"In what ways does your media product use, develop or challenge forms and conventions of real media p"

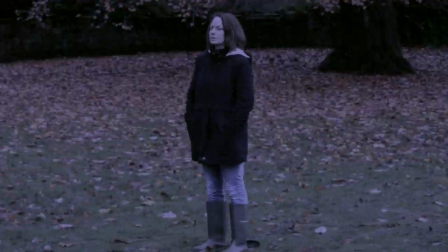0:03 My trailer begins in medias res however it uses Todorov's narrative theory to structure the trailer.
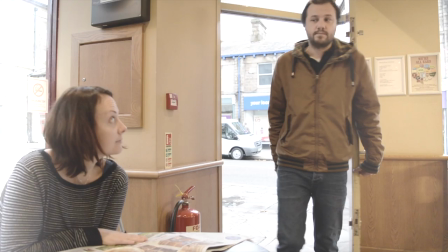0:09 I use narrative conventions by including the exposition at the beginning of my trailer to inform audiences what has happened to give them a reason to like the protagonist.
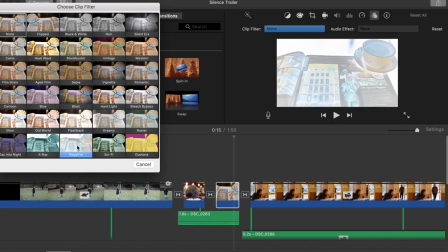0:18 I used warm filters and a white vignette effect during the exposition scene whilst the equilibrium is apparent through dissolves and slow-paced editing towards the beginning of the trailer.
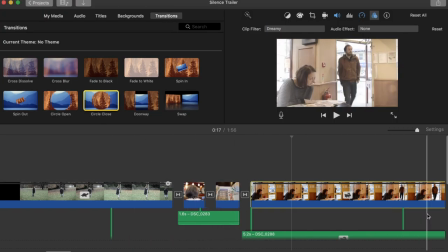0:26 My trailer also uses the narrative convention of focusing the trailer around the problem stage using jump cuts to connote the moments of disequilibrium.
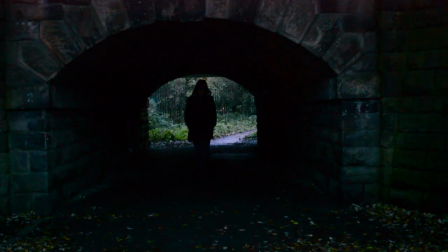0:34 The non-diegetic narration is juxtaposed with this continuity editing throughout the trailer to entice audiences.
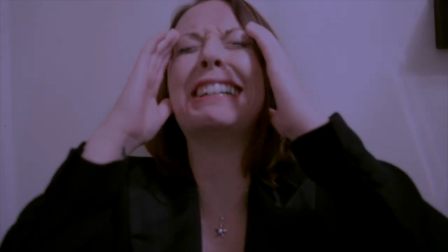0:41 However, I challenge narrative conventions
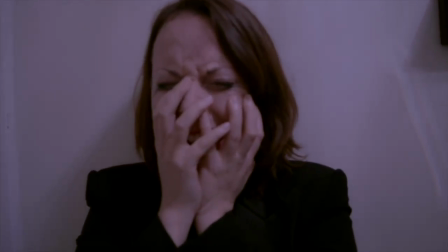0:44 by including the new equilibrium stage where the protagonist finds out the truth, her aim, during the car scene.
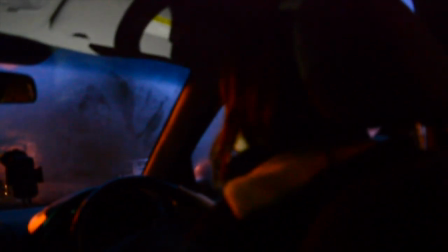0:51 This is unusual as it can spoil the ending. Nevertheless, Unless there are subtle undertones of duality in my trailer which intrigues audiences without spoiling the narrative.
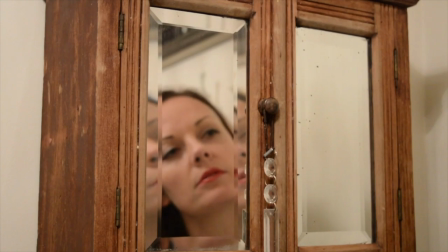1:00 The incentive for audiences to watch the film is to find out what happens and the events leading up to the resolution as opposed to the resolution itself.
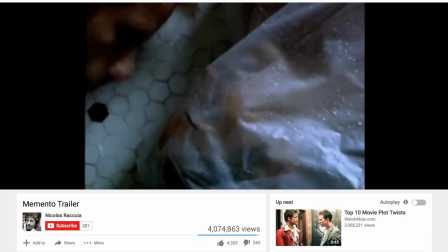1:07 This is similar to Christopher Nolan's Memento in 2000 starring Guy Pearce as Leonard.
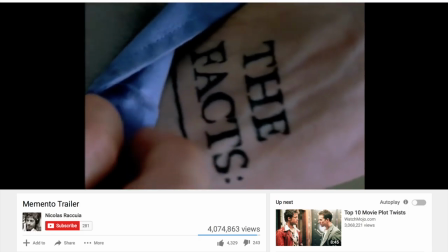1:13 In the Memento trailer, Nolan subtly alludes to Leonard being the killer through the fragmented narration
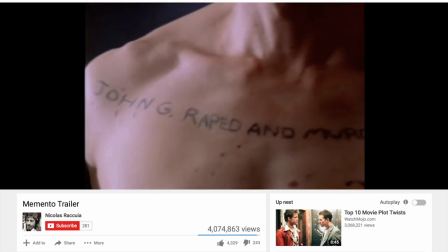1:19 and diegetic dialogue and through the fight scenes with extras shown towards at the beginning of the trailer,
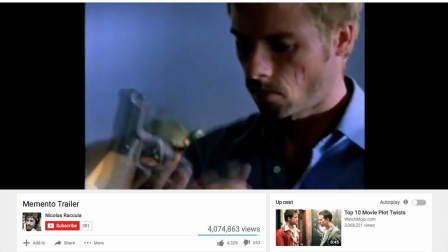1:24 showing his violent tendencies and inferring that he is the protagonist and antagonist.
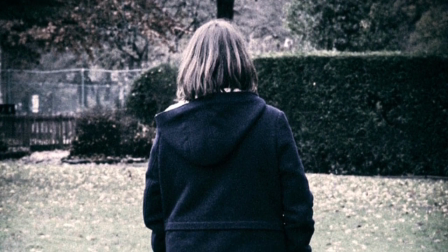1:29 My print media takes place in the problem stage which shows how my media product uses conventions of real media products such as Dan Gilroy's Nightcrawler,
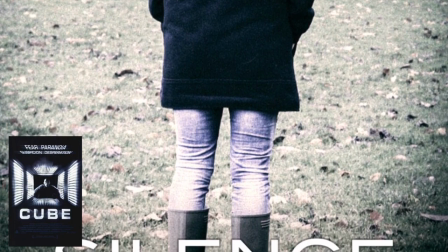1:38 Stanley Kubrick's The Shining, Vincenzo Natale's Cube and Gaspano's Irreversible.
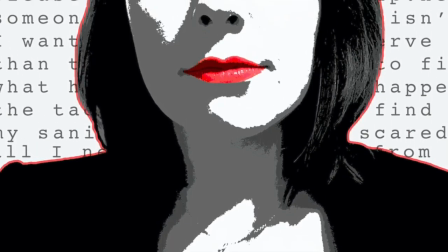1:44 This is evident in the magazine where the central image depicts a medium close hip of Emma Hayder as the antagonist, similar to Tyler Durden in Fight Club's magazine front cover.
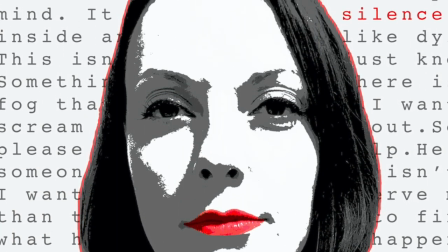1:53 Since my protagonist and antagonist are one of the same,
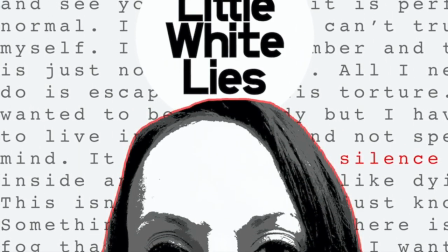1:56 I use the mise-en-scene to connote the antagonistic qualities in the magazine front cover, focusing on red tones which connote violence and danger.
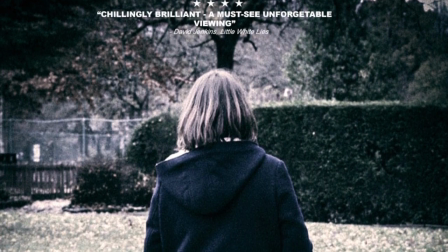2:04 My poster's central image is also taken from the problem stage of the narrative to intrigue the target demographic.
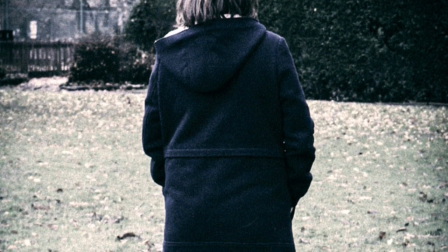2:10 I developed the conventions found in psychological thriller posters as I applied some conventions
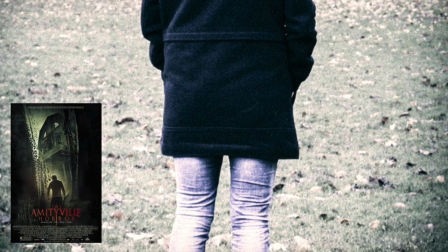2:15 from horror films where the antagonist is positioned in the centre of the poster in a long shot,
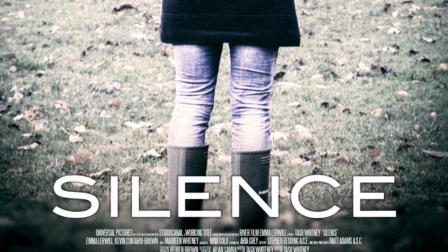2:20 focusing on shadows and muted colours to make it clear to the audience that the main character is both the protagonist and antagonist,
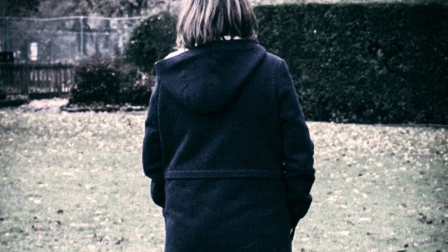2:26 showing her dual personality. In my cross-media package, I use genre conventions in all three products.
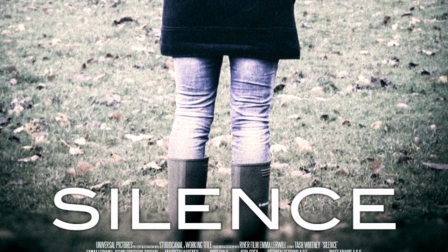2:31 My main character has psychological issues shown through the close-up props of narcotics in the trailer.
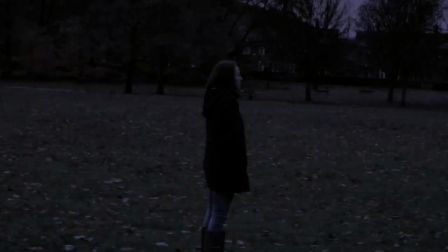2:36 I use the prop mirror which conveys duality and mental illness. I also use genre conventions through the setting to promote the protagonist isolation.
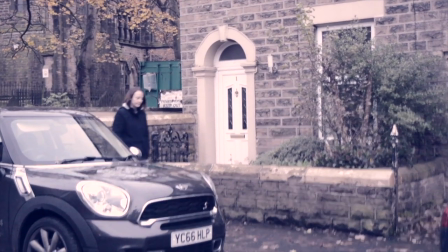2:44 Emma is represented as an outsider, alienated from society,
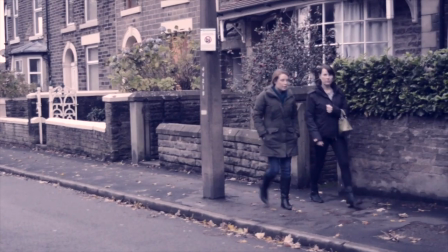2:48 shown in the trailer through the shot-reverse-shot sequence, where bystanders avoid eye contact.
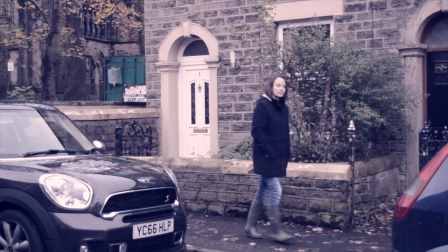2:53 I use genre conventions shown through the plot where the protagonist is unaware of a way to escape,
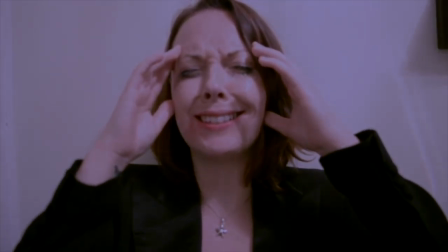2:58 shown through the medium close-up where Emma is crying as she is struggling to attempt to repair the situation,
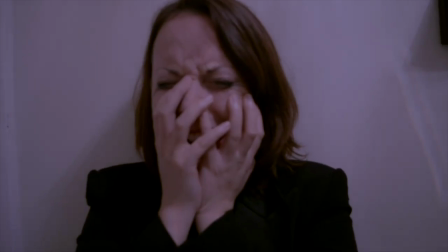3:03 showing her psychological vulnerability. I use the theme of man vs society as the protagonist is failed by the mental healthcare
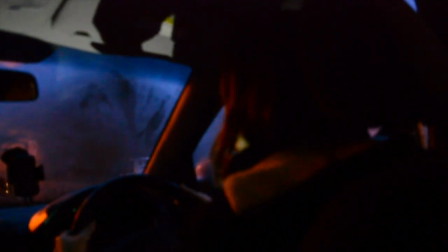3:10 system as she calls her doctor and he ensures her through diegetic dialogue that she is perfectly normal.
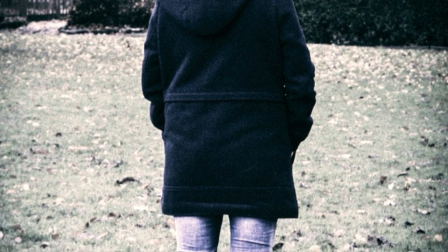3:16 In my poster, I use the isolated location and use a blue colour wash to connote the psychological thriller genre.
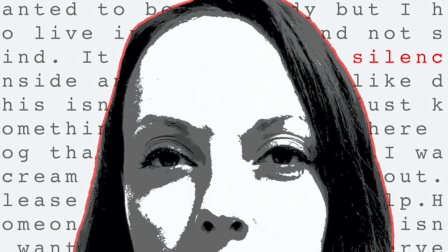3:22 My magazine challenges genre conventions by using red-white-black tricolor scheme, which is synonymous with horror films.
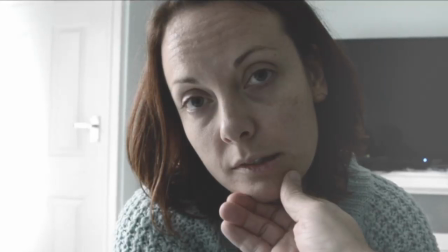3:29 Across all three products, I challenge genre conventions by starring a female as the lead actor.
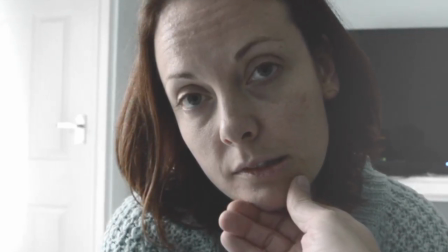3:34 Conventionally, psychological thrillers focus on a male protagonist, however casting a woman subverts the genre.
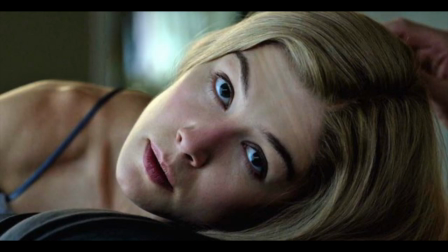3:39 This is similar to Amy Dunn who is the antagonist in Gone Girl.
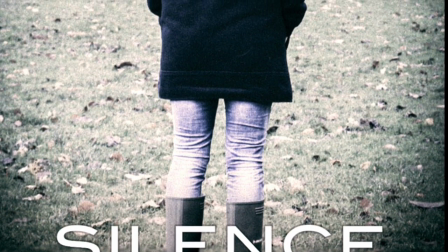3:43 When constructing my poster I used many institutional conventions to denote to the viewer that they were looking at a poster.
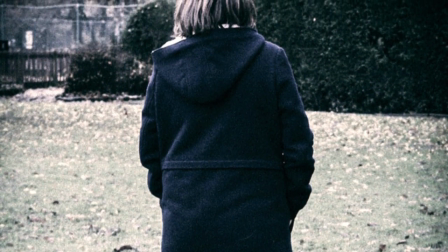3:50 Some of these conventions include placing the billing block and release date at the bottom of the poster and the institutional information beneath the title,
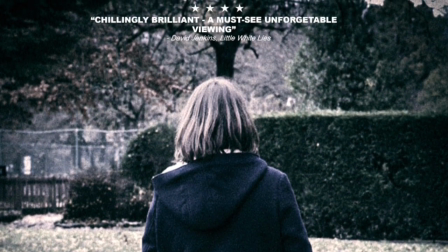3:57 conforming to the same format whilst the review was at the top of the poster.
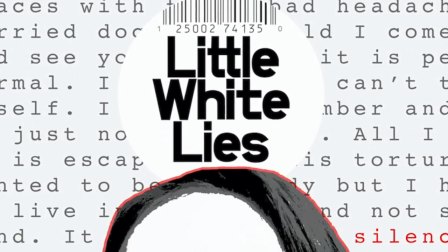4:01 When producing my magazine I used the institutional conventions of the magazine I was emulating Little White Lies.
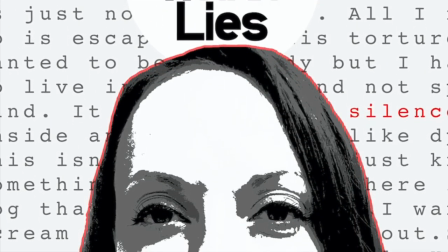4:08 I included the masthead, the film title and a graphic of my main character.
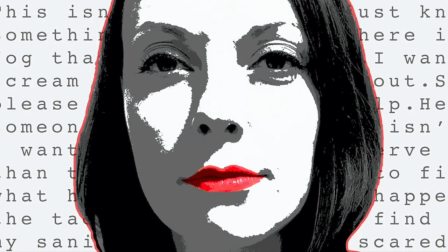4:12 However I challenged conventions that stereotypical magazines follow in industry. I did not include the date of the release, of boost or any additional story.
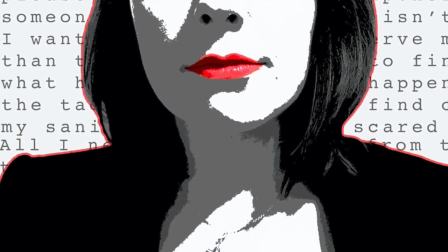4:20 This minimalistic style fits with the aesthetic of Little White Lies issues.
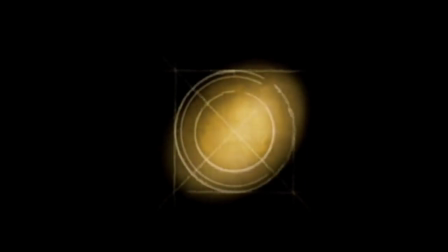4:24 My trailer uses institutional conventions by placing the institutional card towards the beginning of the trailer. I also inserted captions of the review for my magazine using the institutional conventions.
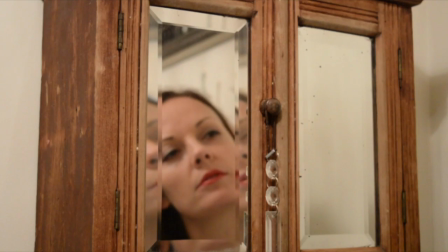4:40 My cross media package challenges representation conventions by having a female antagonist. This is evident in the trailer in the over the shoulder shot where Emma's alter ego talks directly to herself in the mirror.
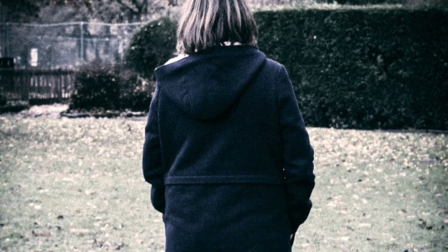4:51 It is also shown by representing her as the antagonist in the poster and in the magazine through her red lipstick which connotes danger.
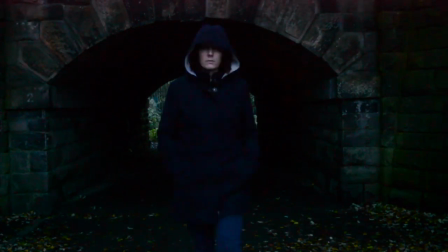4:58 In the trailer this is shown through discontinuity editing by using jump cuts and the hyperlapse radial shots.
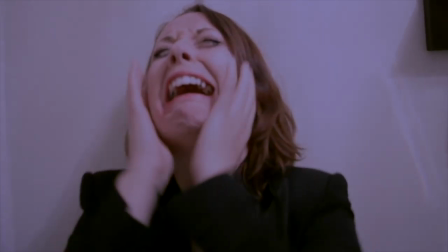5:05 Simultaneously I use representation conventions by portraying Emma as a victim in the trailer shown through her facial expressions while she cries in the bathroom.
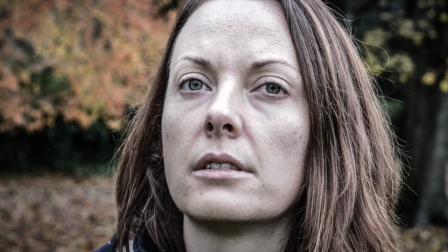5:12 She is represented as a vulnerable through her isolation which is observable in the hyperlapse sequences in the park.
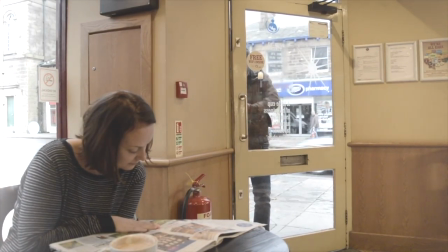5:18 I challenge conventions of the male powerful antagonist by representing Gavin as a victim in the trailer which alludes to his death.
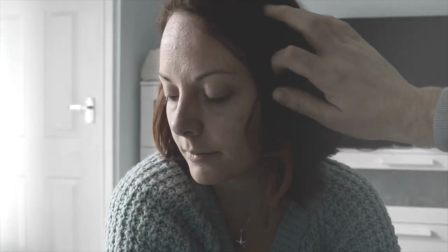5:25 As part of my crossmedia package there's a colourblind casting disclaimer since I cast people who are easy to film.
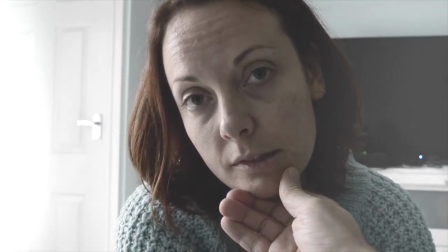5:31 However, it is also conventional for the lead role in psychological thrillers to be white. I used people who were in their 30s which is conventional in my genre.
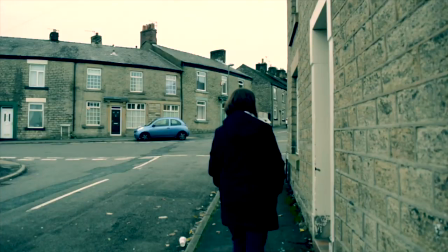5:39 Their age is shown through the long shot where she goes into her house as it connotes that she can afford to own a home property in a nice rural area,
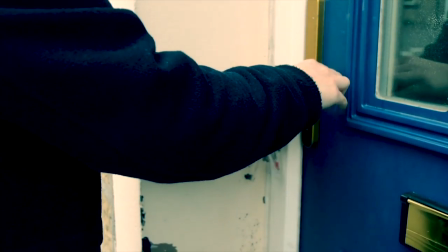5:46 showing her middle class socio-economic group.
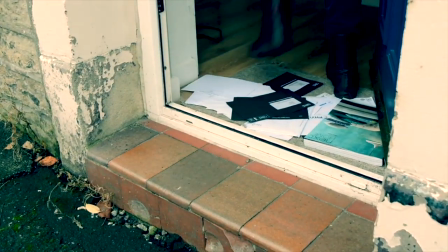5:49 This is also present through the dialect heard in the diegetic dialogue and non-diegetic narration in the trailer where middle class accents can be heard by Emma Hader,
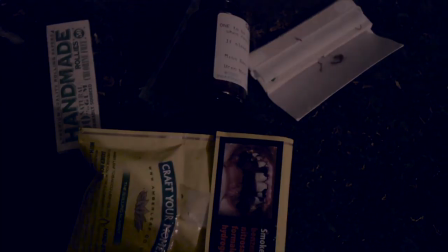5:57 Kevin Caballo and Dr Bateman as opposed to the working class Mancunian accent that is native to the region.
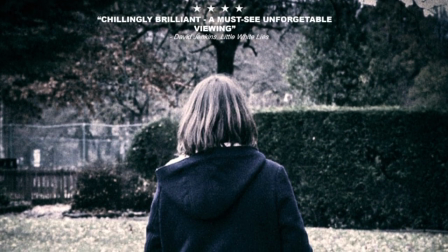6:03 I use cinematography conventions in my poster by using a long shot and framing the protagonist in the centre of the frame.
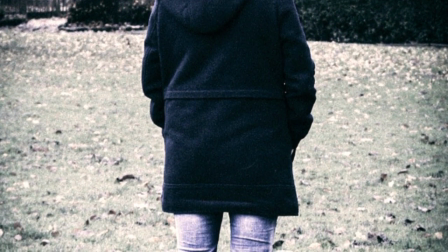6:10 This is the standard shot type used in posters as it uses symmetry, automatically drawing the audience to look at the poster.
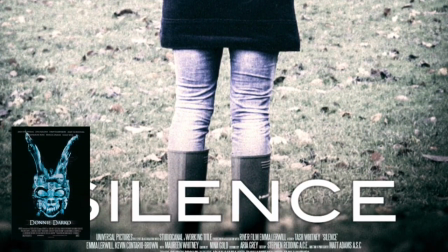6:15 This is like the Donnie Darko poster where the rabbit mask is the centre of the frame.
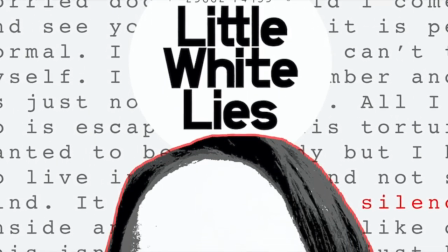6:19 My magazine uses the cinematography convention of using a medium close up as the shot type for the central image.
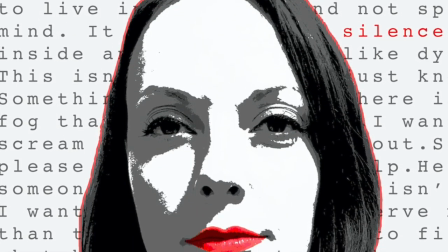6:26 The subject uses direct address by looking directly at the camera to encourage the target audience to read the article.
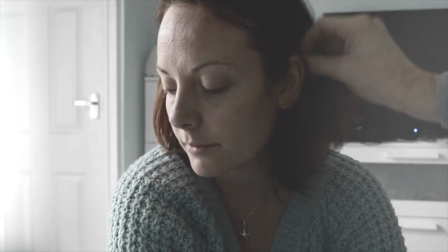6:31 In the trailer I use a variety of shot types including point of view shots and over the shoulder shots. Using creative shot types like these help break up the standard shot types I've also used including long shots,
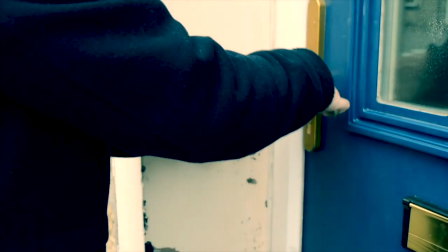6:42 medium close up and close ups to make the trailer more appealing to audiences.
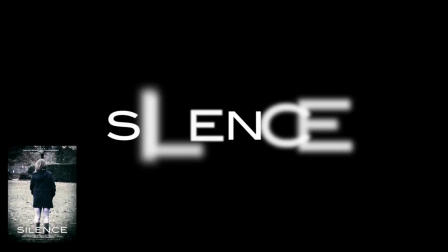6:46 In the trailer and poster typography is sans serif using the conventions of the modern psychological thriller.
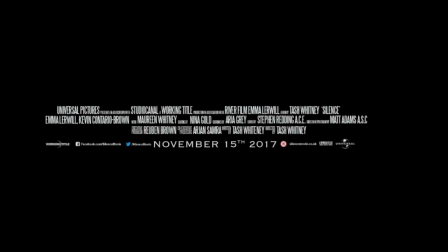6:51 I used the font BlairMDITC2 for the title in the caption and in the bottom of the poster.
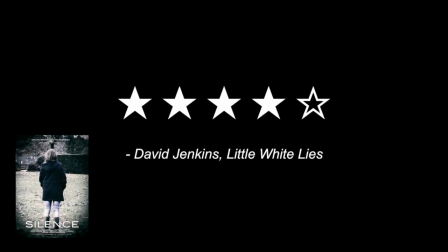6:57 I used the Arial typeface for the quoted review at the top of the poster which is also shown in the caption in the trailer following typography conventions.
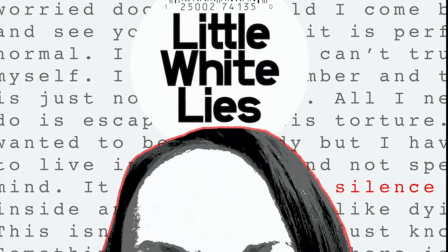7:04 The magazine challenges Sans Serif conventions by using the Korean new font a serif typeface for the integrated text background.
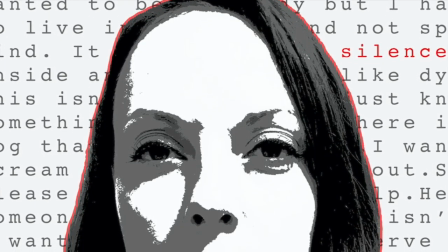7:11 I also challenged conventions since I only included masthead and text in the background.
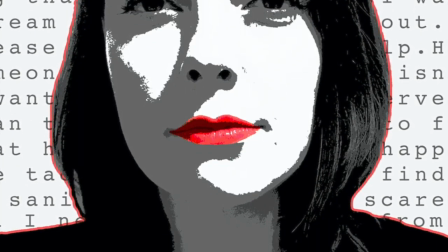7:16 This is an unusual way of presenting typography in magazines however it follows the conventions of the institution, this white lies.
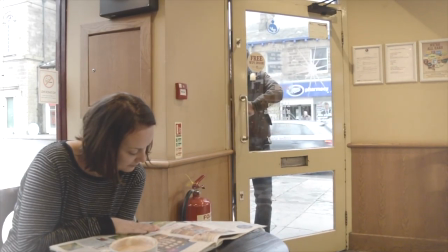7:23 I use editing conventions whilst editing my trailer, using cuts as examples of continuity editing throughout the trailer.
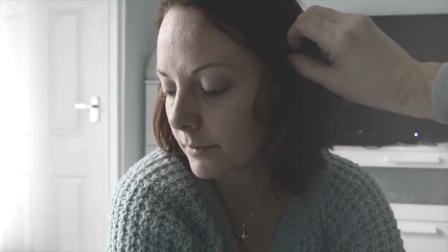7:29 At the start, it uses soft edits such as fades, dissolves and cuts in slow pace and slowly increases in pace throughout the trailer.
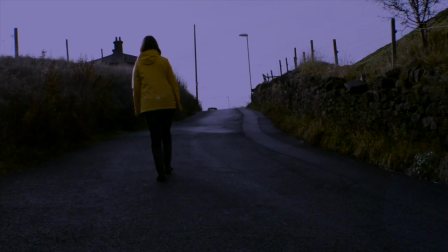7:37 I challenge editing conventions by using discontinuity editing including jump cuts during the walking scenes instead of a montage that is conventionally used in thriller trailers to build tension.
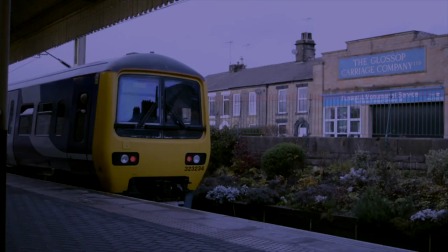7:46 This makes the audience alert and informs them that something bad is going to happen as the editing has been brought to their attention intentionally.
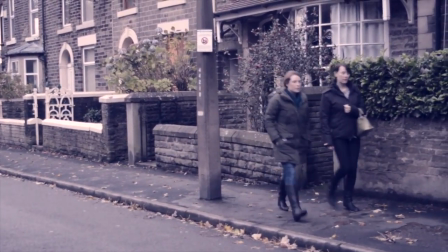7:53 In the street scene I use the convention of an eyeline match cut where I cut the shot reverse shot at the exact moment the characters eyes meet.
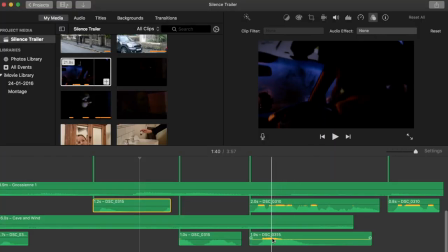8:01 In my trailer I use sound conventions such as muffled dialogue in the car scene and bathroom scene where Emma is crying.
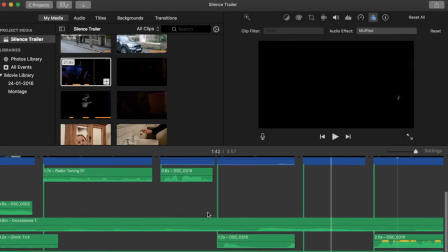8:08 This is a common sound convention within psychological thrillers and is often juxtaposed with
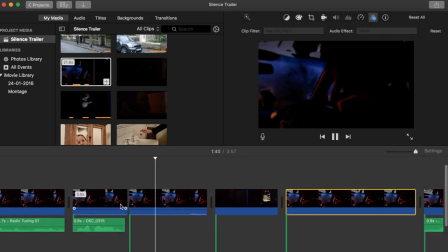8:12 point of view shots or being physically close to the character so the audience is positioned with them.